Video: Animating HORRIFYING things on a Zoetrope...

I'm a very productive person, but the more I've taken on, and especially with 2020 being what 2020 is, it's come with a lot of stress and it's been a really helpful way for me to sort of help shape my workflow and mindset.
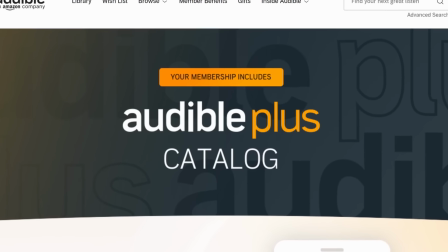That's just one of the ways that I use Audible. And Audible has just started launching a new perk to Audible members, where in addition to getting 1 credit a month with your membership,
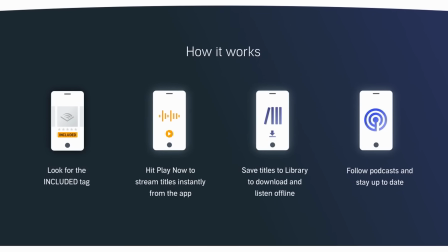which you can use on an audiobook of your choosing, members also get access to the new Plus catalog,
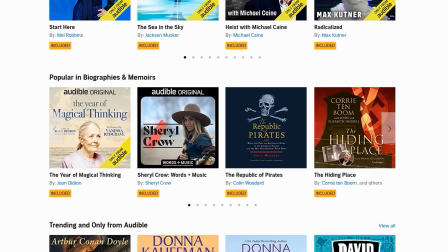which features thousands of select audiobooks, podcasts, Audible originals, guided fitness and meditation programs, sleep tracks for better rest, and loads more. And you can get started today by going to audible.com/Jazza or text Jazza to 500-500 and get your first free audiobook and access to the all-new Plus catalog. Links in the description, and I'll put a bunch of my book recommendations in there for you to get started with. And speaking of getting started, it is time to really sink my teeth into this. I have many directions I want to go in. I don't know where to start, but I'm just gonna start and see where it takes us.
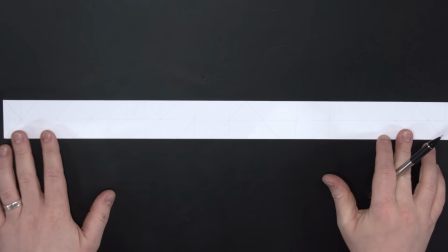So I'm starting simple and getting more crazy with each little animation, starting off with what I plan to be a roller coaster.
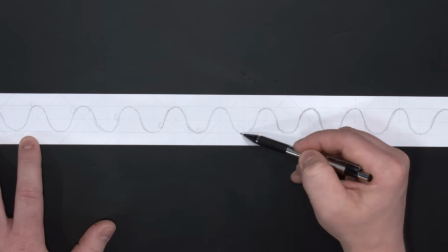I sketched out the hills of the roller coaster frame and then a little ball to test the motion, with the aim to have an ease in and an ease out in the motion.
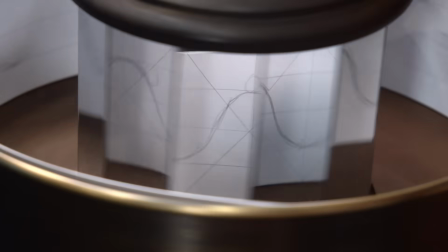After my sketch was roughed in, I gave it a quick run in the animation wheel and I was pretty happy with the motion, so I got stuck into solidifying my cartoon.
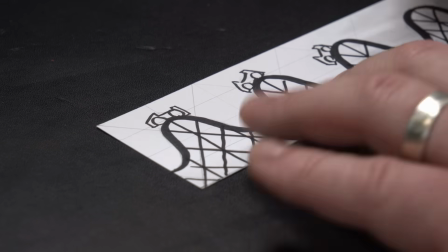I drew the cart with a bit of a stretch at the bottom of the hill, and then with the line work done, I went through and coloured the whole thing
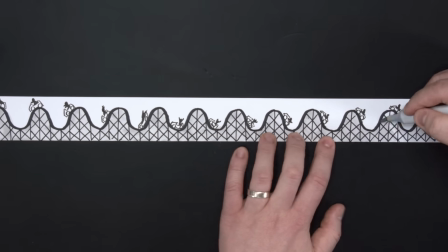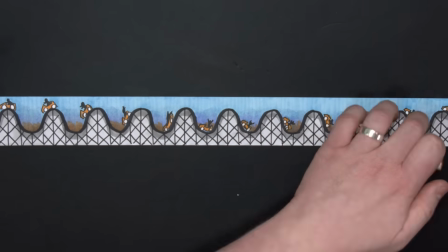in. So let's test out our final roller coaster. Look at that!
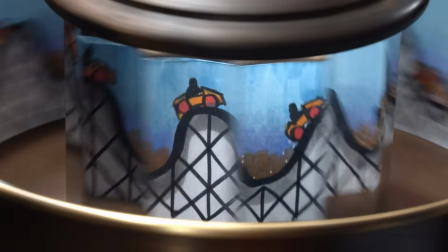Look at it go! Ah, how cool is that? So moving on, we're gonna amp up our ambitions, and I'm feeling I should crack out some of the fancy moves.
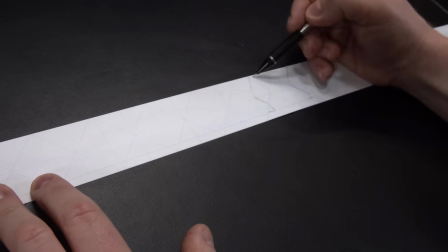Next, I thought I'd try and animate a moonwalk. I start off with stick figure legs and feet and test that out, because you see, to animate an effective moonwalk,
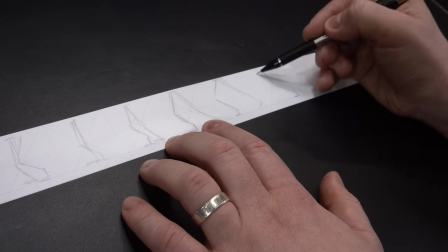I'd need the position of the feet in the right place and really signify clear leg movement to make it look like a moonwalk and not just a walk.
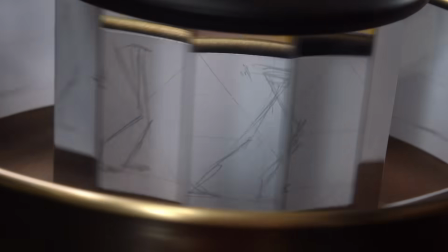And it was really unclear from my sketchy animation, so I thought it might almost be right,
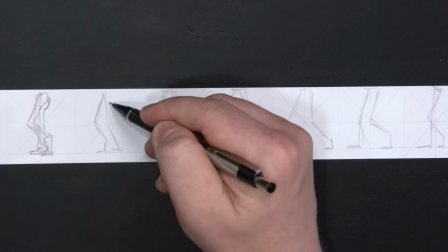but if I accentuated the silhouette and my motion, it might be more clear and effective.
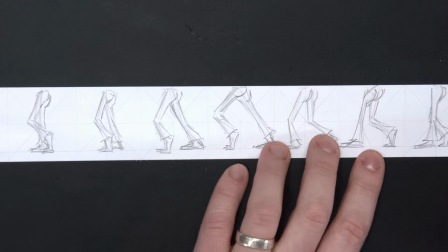So I did that by intensifying the movement, giving more emphasis to the shoes, the knees, and the juicy little tushy.
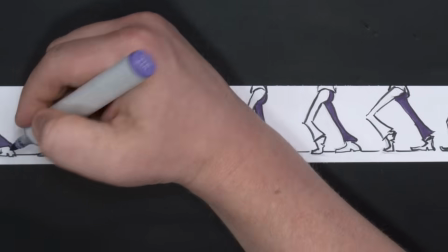When colouring my little animation in, I made the back leg and shoe darker than the front leg and shoe,
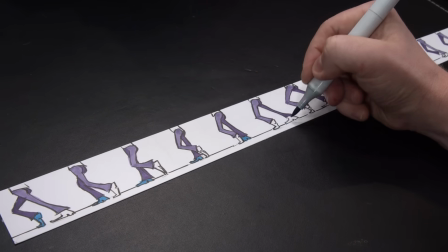once again hoping this would make the motion between the legs as clear as possible and make my animation
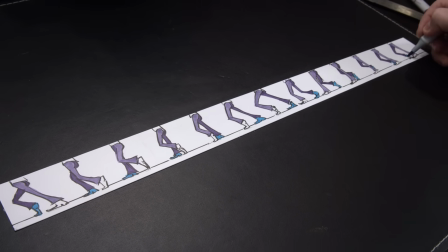dance.
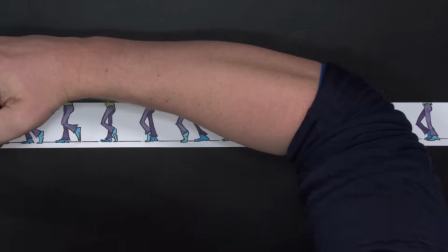This one I am less confident in because, well, this moonwalk, my moonwalk, I have complete confidence in.
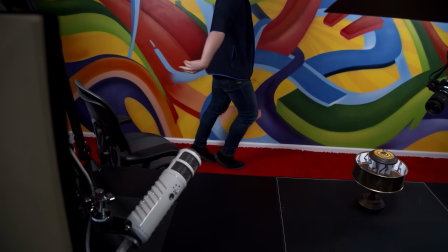It's harder on carpet, that's my excuse. Well, let's see how this one goes.
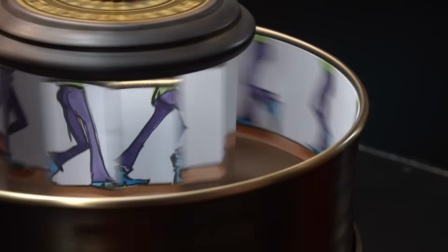It just looks like it's walking. If I pan the camera, no, he's just walking. It's a good walk cycle, yay! All right, look, my fancy dances weren't all that fancy, but I am best at characters. Most of the animation I'm most proud of is character animation. It's the stuff I most enjoy, so I'm gonna do a few characters.
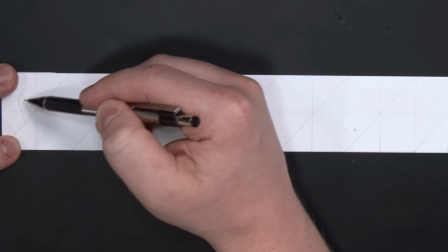All right, time to have some fun. Some of the most satisfying animation motions are head turns.
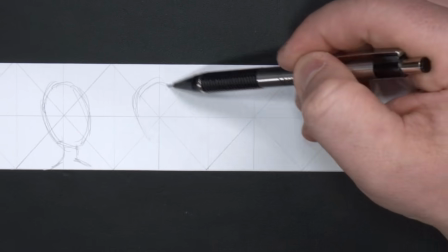So I animated a head eternally rotating and thought it would be fun to theme around the undead,
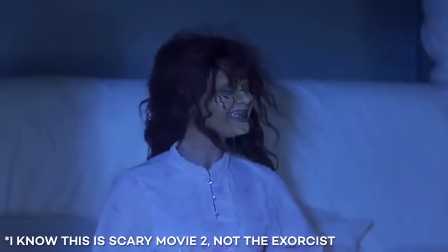reminiscent of that classic head turn scene from The Exorcist.
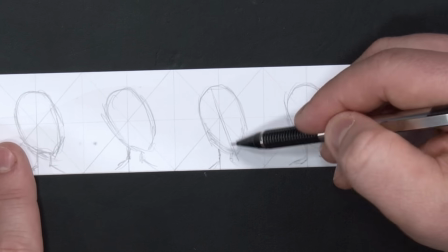I made a simple sphere rotation sketch on a neck and shoulders that didn't move and tested that out.
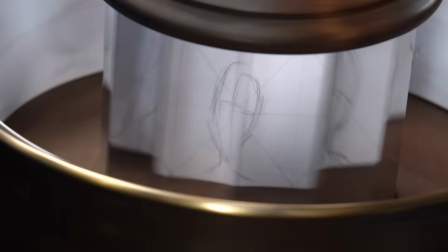Off to a good start, I thought, so I just got stuck into putting in all the facial features.
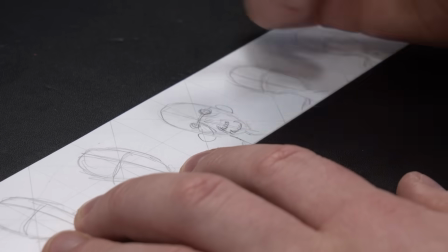Animating the head effectively is all about nailing the key frames.
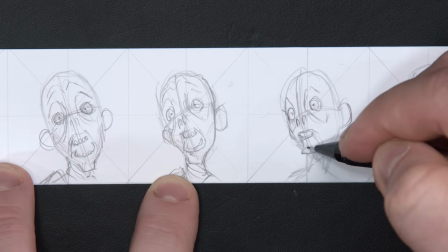So front, and then a few of the 3/4 angles, a few frames apart, and then from there filling in the blanks with in-betweens,
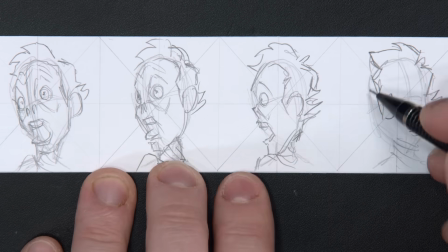which, like I've said, is normally much easier when drawn with an onion skin feature digitally,
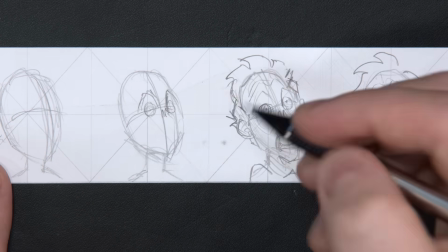obviously, but in this case, my sphere sketch with its eyeline position was just enough to get me through this process.
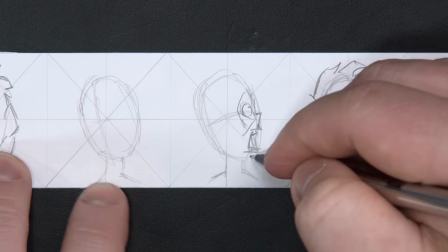Also, those initial grid lines were pretty helpful too.
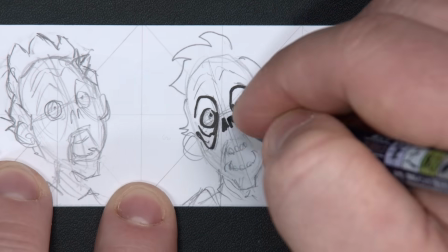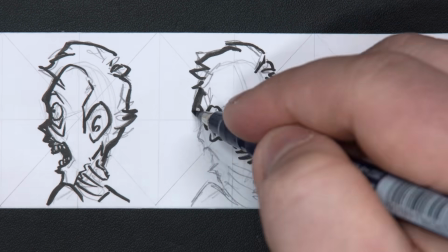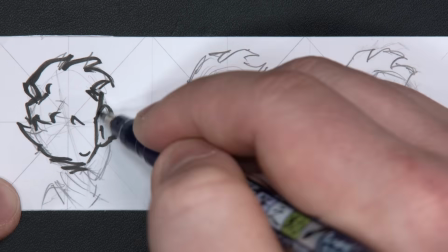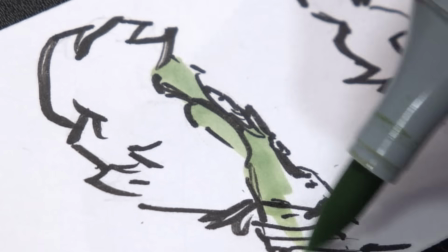Last but not least, colour, and this is where the illustrations really come together. And just like when I've animated digitally, I run through one colour at a time,
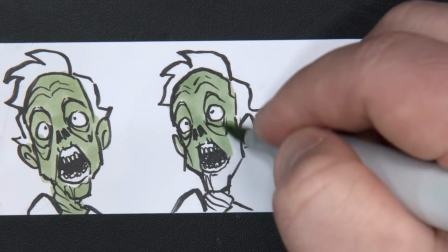going through every frame from start to finish with that one colour, and then moving on to the next.
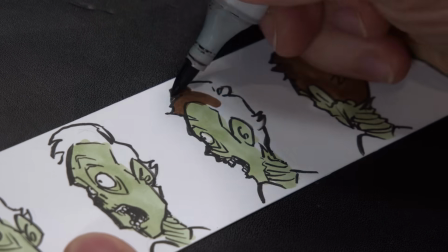It's a bit faster and more efficient this way, but it's also just way more satisfying and approachable.
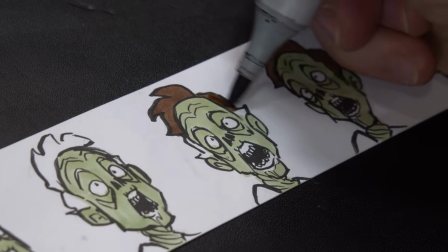Partially because every frame becomes more polished at the same time,
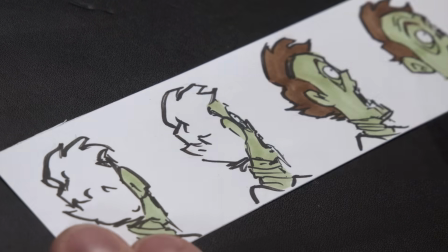and it all feels really approachable and easy to focus on one small thing 12 times repeatedly,
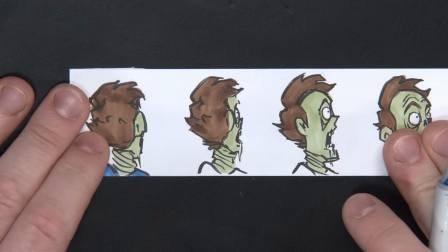rather than approaching it fully colouring in 12 individual illustrations one at a time,
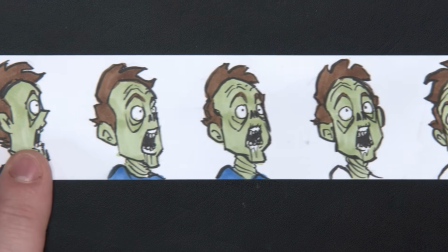which honestly feels overwhelming and is slower because then you have to switch all the
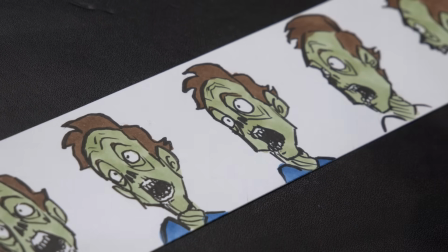colours as you go and remember where all the colours go and went in the previous frames.
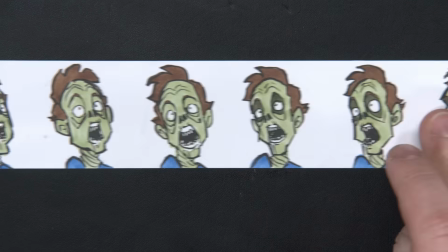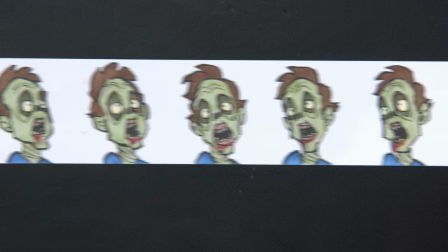Here is the final zombie. Let's
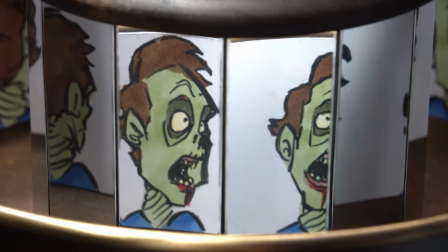Give him a look. Oh my God, I'm excited for this one. I mean, already, even just like a slow little turn through,
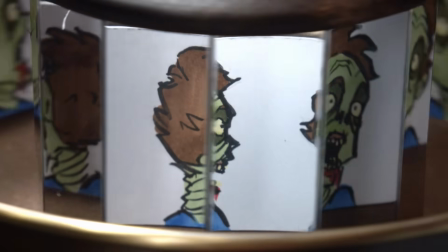the head looks really solid, like it's a three-dimensional object turning.
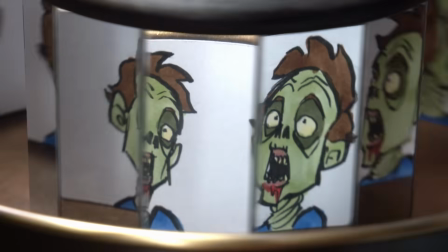And it can go either way, but I feel because of the direction of the twist, I think it needs to turn this way.
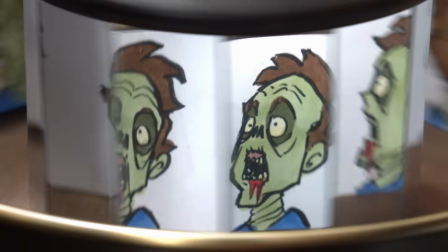There you go. Yes! Oh, that works so well.
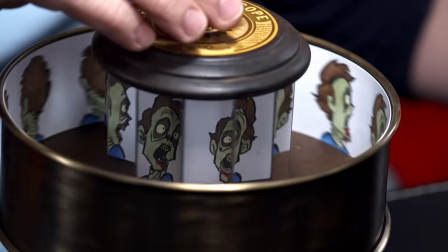I feel like I need sound effects. Can we have sound effects in post? Sure. Yeah. Oh, come on guys, that is so satisfying. All right, one more, and this time I want to go as dramatic in my motion as possible. I want to get really physical, really visceral, and if there's anything I really enjoy doing when I'm animating, it's getting violent.
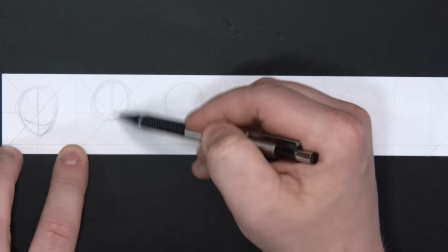For my piece de resistance,
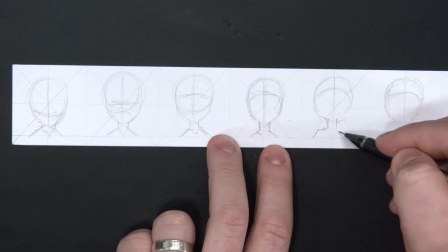I thought I'd get a little gruesome and animate a character smashing their head violently against a table repeatedly,
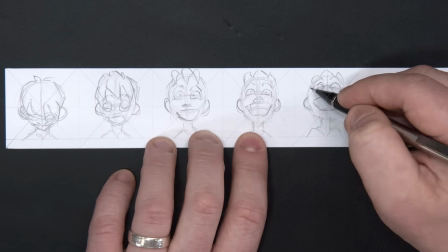giving a lot to play with physically, but also some extra fun with blood and extra chaos.
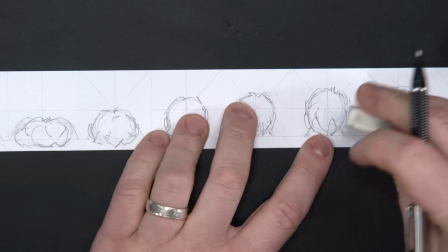And to make it even more fun, I thought I'd animate my avatar.
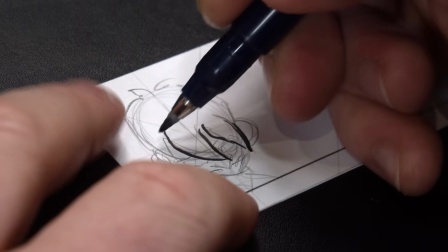Now, I was gonna make some kind of reference at this point into I'm animating it because sometimes animation can feel like smashing your head against the table sometimes or whatever,
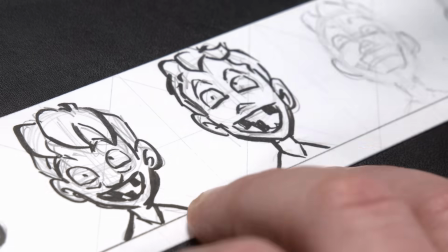but honestly, this would be lying. I was having so much fun doing all of these.
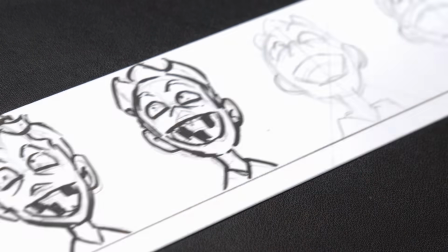And the truth is,
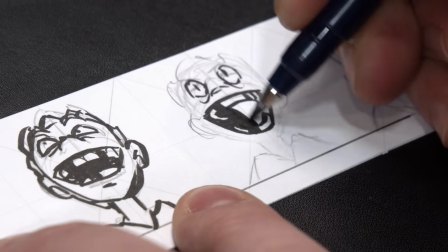it's most fun for me as an animator when it's simple and effective and violent or physically intense in some way.
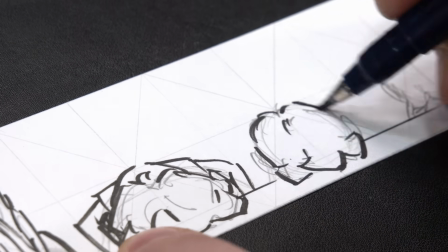Like that time I animated Bob Ross twerk.
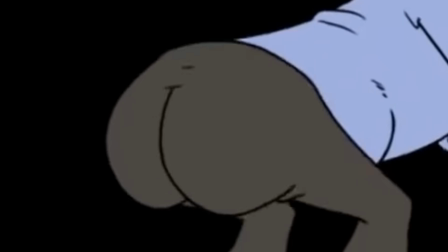Short, effective, and motion-driven animations can be some of the most satisfying things that you can make as an animator.
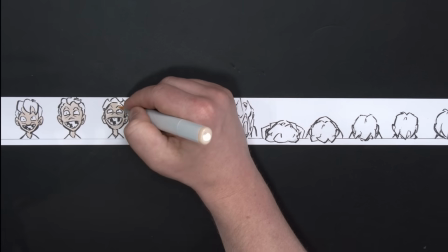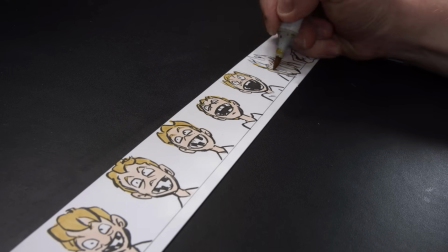All right, last but not least, laid in the color, and just like before, one color at a time, the real fun for me was getting to the blood.
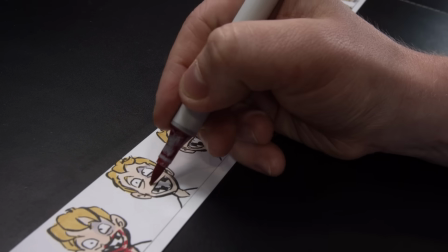It was honestly one of the most fun things about when I used to do stick figure animation.
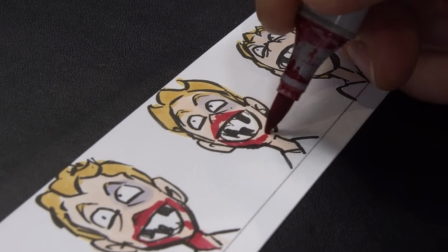The trails of blood and splats are just so damn satisfying, especially if you do them right,
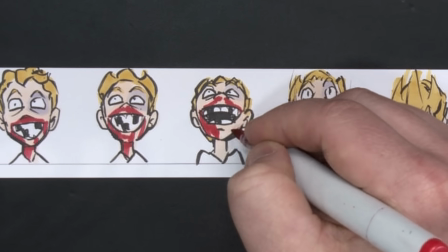because they're a reaction to the intense motion, and then they sort of take on emotion all of their own,
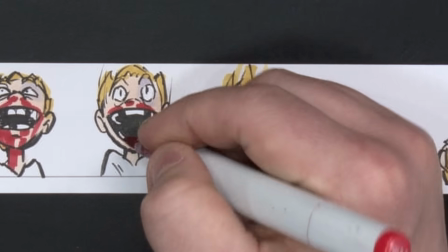this sort of subtlety and slow dissipation, where in combination with the main animation they're supplementing,
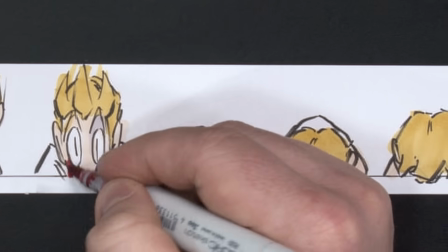the whole thing becomes really dynamic and fun.
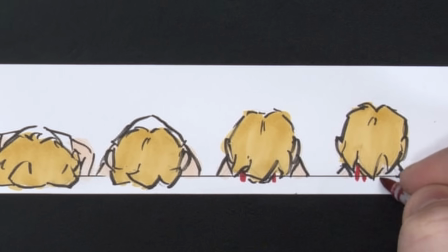And let's be honest, there's probably a caveman part of my brain that's just satisfied by meaningless violence.
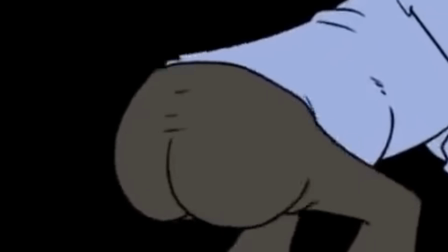Animation's magic, isn't it?